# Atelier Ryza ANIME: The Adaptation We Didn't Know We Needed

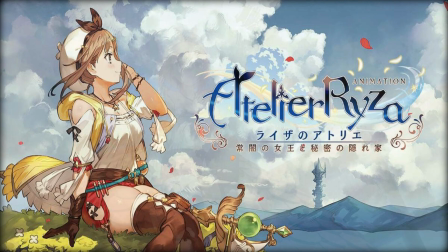She's cute, sure, but look at her character design.
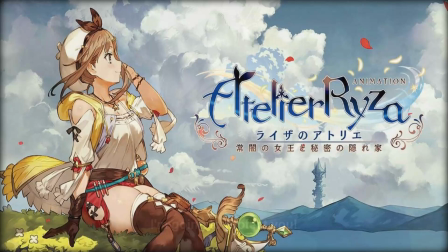There's no overshading or any of that excessively made character for the sake of emphasis.
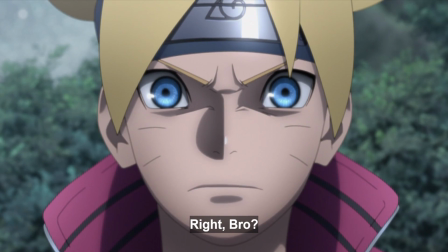Take Boruto, for example, with this... why do they do this again?
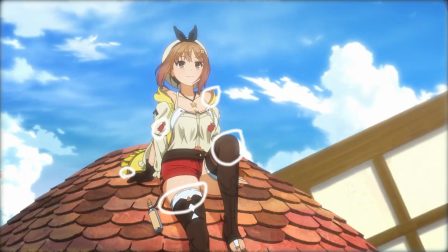Okay, but look at the folds in the clothes and the way they contour her shape. Look at the angle of the shadows and how the sun creates different balances.
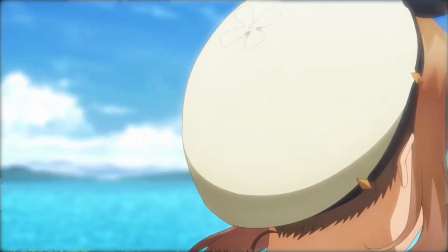The clothes themselves are full of different values that create a realistic and summery vibe.
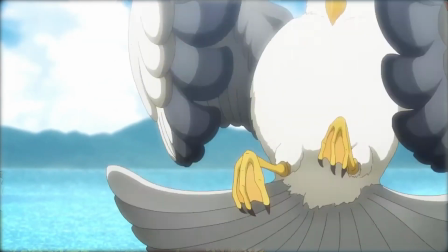And last but not least, the realism of her hair in the wind. Next up, the seagull.
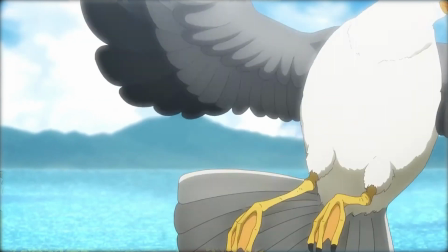No, I am not joking, lol. Look at its body when it begins to pull away from Ryza and the way it has to use its muscles to do so.
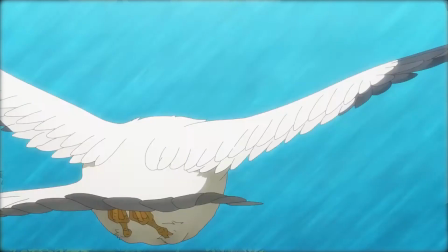Watch it again. It's quick, but it's fluid and very detail-oriented.
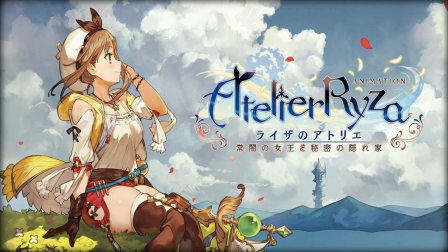Very animalistic. Once the seagull leaves, Ryza gets up from her place on the windmill. But watch this scene carefully. I'll play it back first.
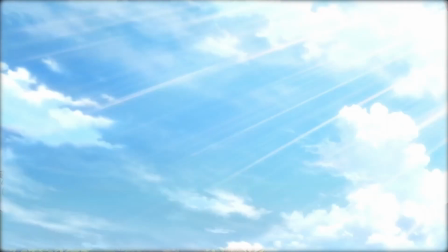Look at the way she gets up and the use of the fluttering noise of her clothes in the wind to create that sense of movement and action.
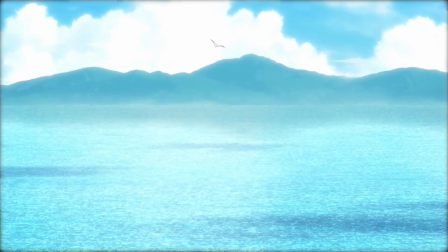Her overall animated movement, not
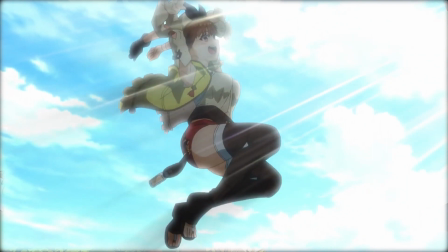animation, the way she's very cheery, already clues you into a very bubbly personality.
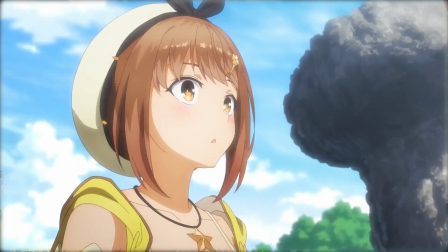The next scene involves cuts of her friends, which is what the story of Ever Darkness and the Secret Hideout revolves around.
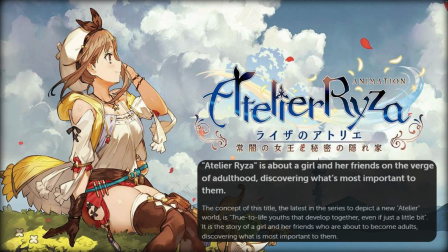It's a story of friendship and one that's true to you. I mean, just look.
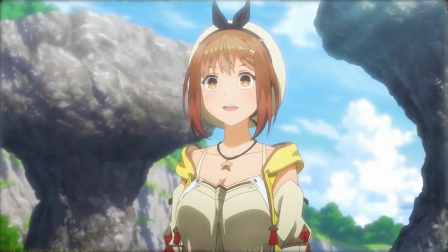It's all smiles, a beach, a completely open world. This is everyone's inner kid's dream.
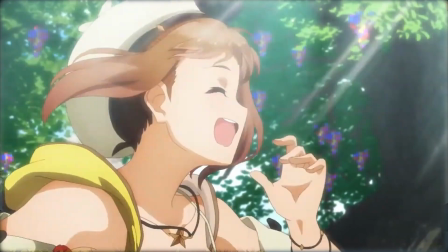Ryza runs towards the shore, giggling the whole time in a way that is so free and so full of life.
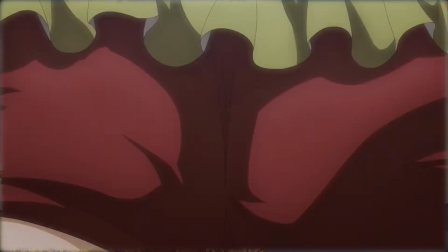This entire segment of the trailer is arguably the most immersive because of that free-spirited nature.
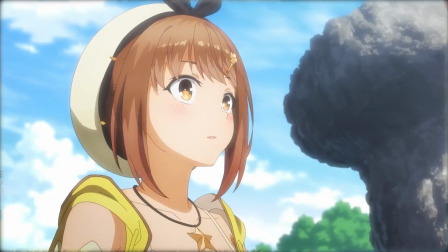The final scenes here introduce us to our friends again, but you already have the sense of their personalities.
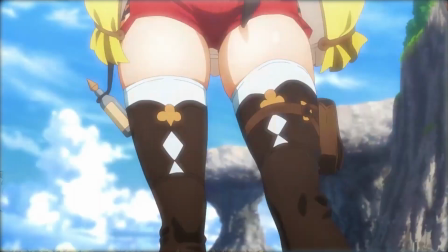Ryza is clearly very free-spirited and ready for adventure.
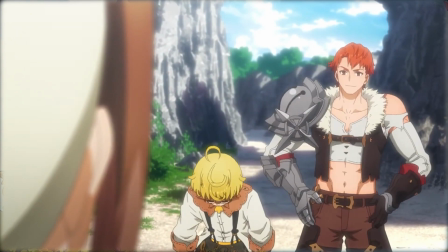The boy with the yellow hair has that kind of cautious vibe and the traits of someone who's not exactly the fittest person around.
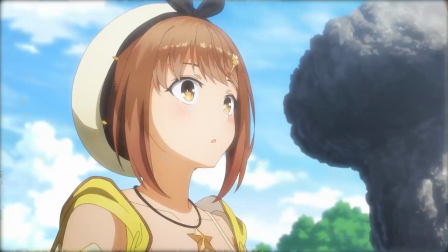The boy next to him has that air of total control and confidence. You can just see it in his face.
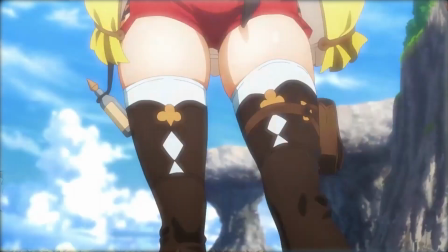When Ryza says, it's with such vigor and thrill.
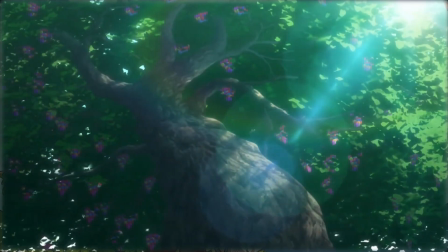It makes me want to get up and have just as much fun as she's having.
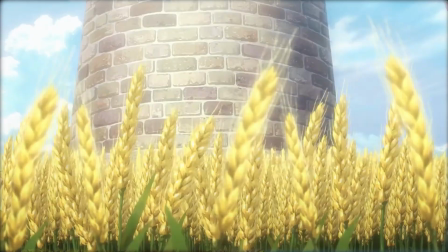Overall, the trailer is absolutely stunning and packs a lot of incredible art in just 60 short seconds,
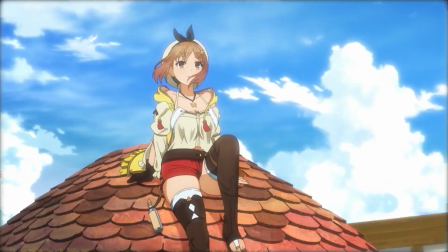but it gives you a lot to look forward to, this being just the first trailer.
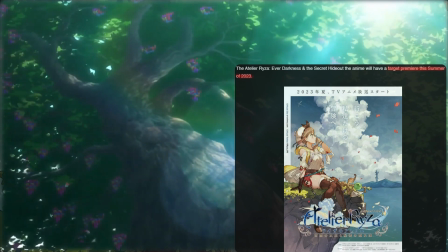This anime is slated for later this year, and judging by the fact we're getting the first trailer at the start of the spring anime season,
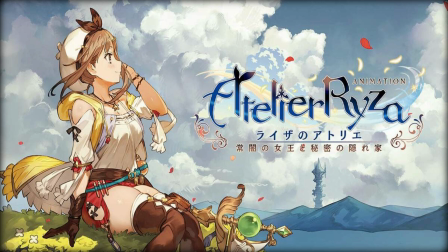this will likely be a late summer, early fall anime. Of course, without knowing how many episodes it'll run for, it's hard to say if this could be even earlier and one of those summertime adventure stories of you.
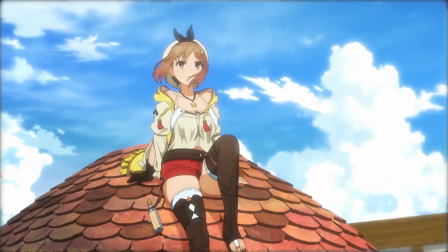Something around the lines of, it doesn't matter what happens, as long as I'm having fun.
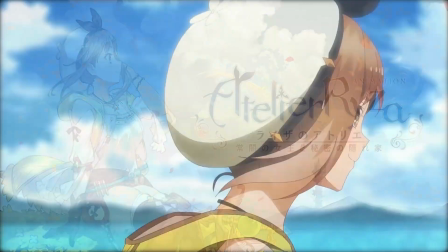Which is exactly what this anime screams. Atelier Ryza has the potential to be a very endearing anime.
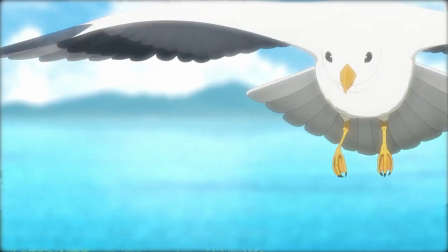Not for a romantic aspect, but for that inner kid in all of us.
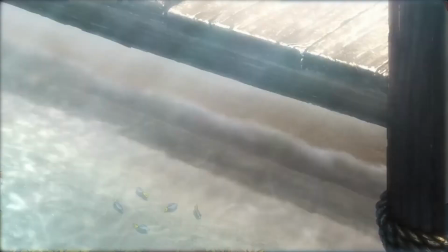Ryza has the potential to be an amazing character with how much energy she has and that carefree attitude.
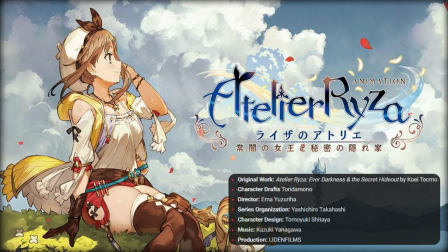It's hard not to see how those who might really enjoy this anime might find it becoming one that is very close to their hearts. Now, the cast for this anime looks small, likely encompassing the voices of the main characters and others throughout the story.
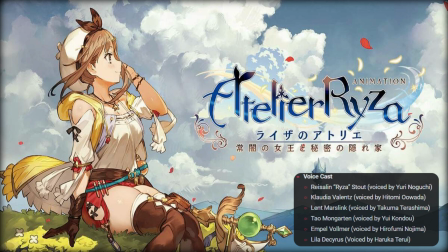The cast list will be up on screen, but it includes Yuri Noguchi as Ryza, Hitomi Owada as Claudia Valance, Takuma Terashima as Lent Marlinsk, Yui Kondo as Talmon Garten, Hirofumi Nojima as Empel Volmer,
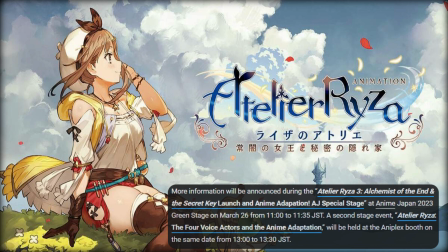and Haruka Terui as Lila Desiris. More info on the anime will be revealed on the 26th during the Atelier Ryza 3 Alchemist of the End and the Secret Key launch and anime adaptation, AJ Special Stage, at Anime Japan 2023 Green Stage and during a second event.
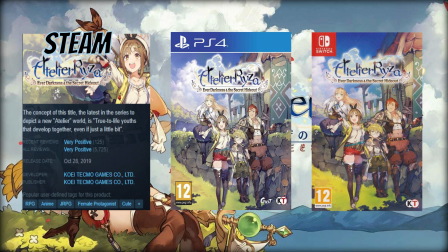Atelier Ryza, the four voice actors in the anime adaptation at the Animeplex booth on the same day.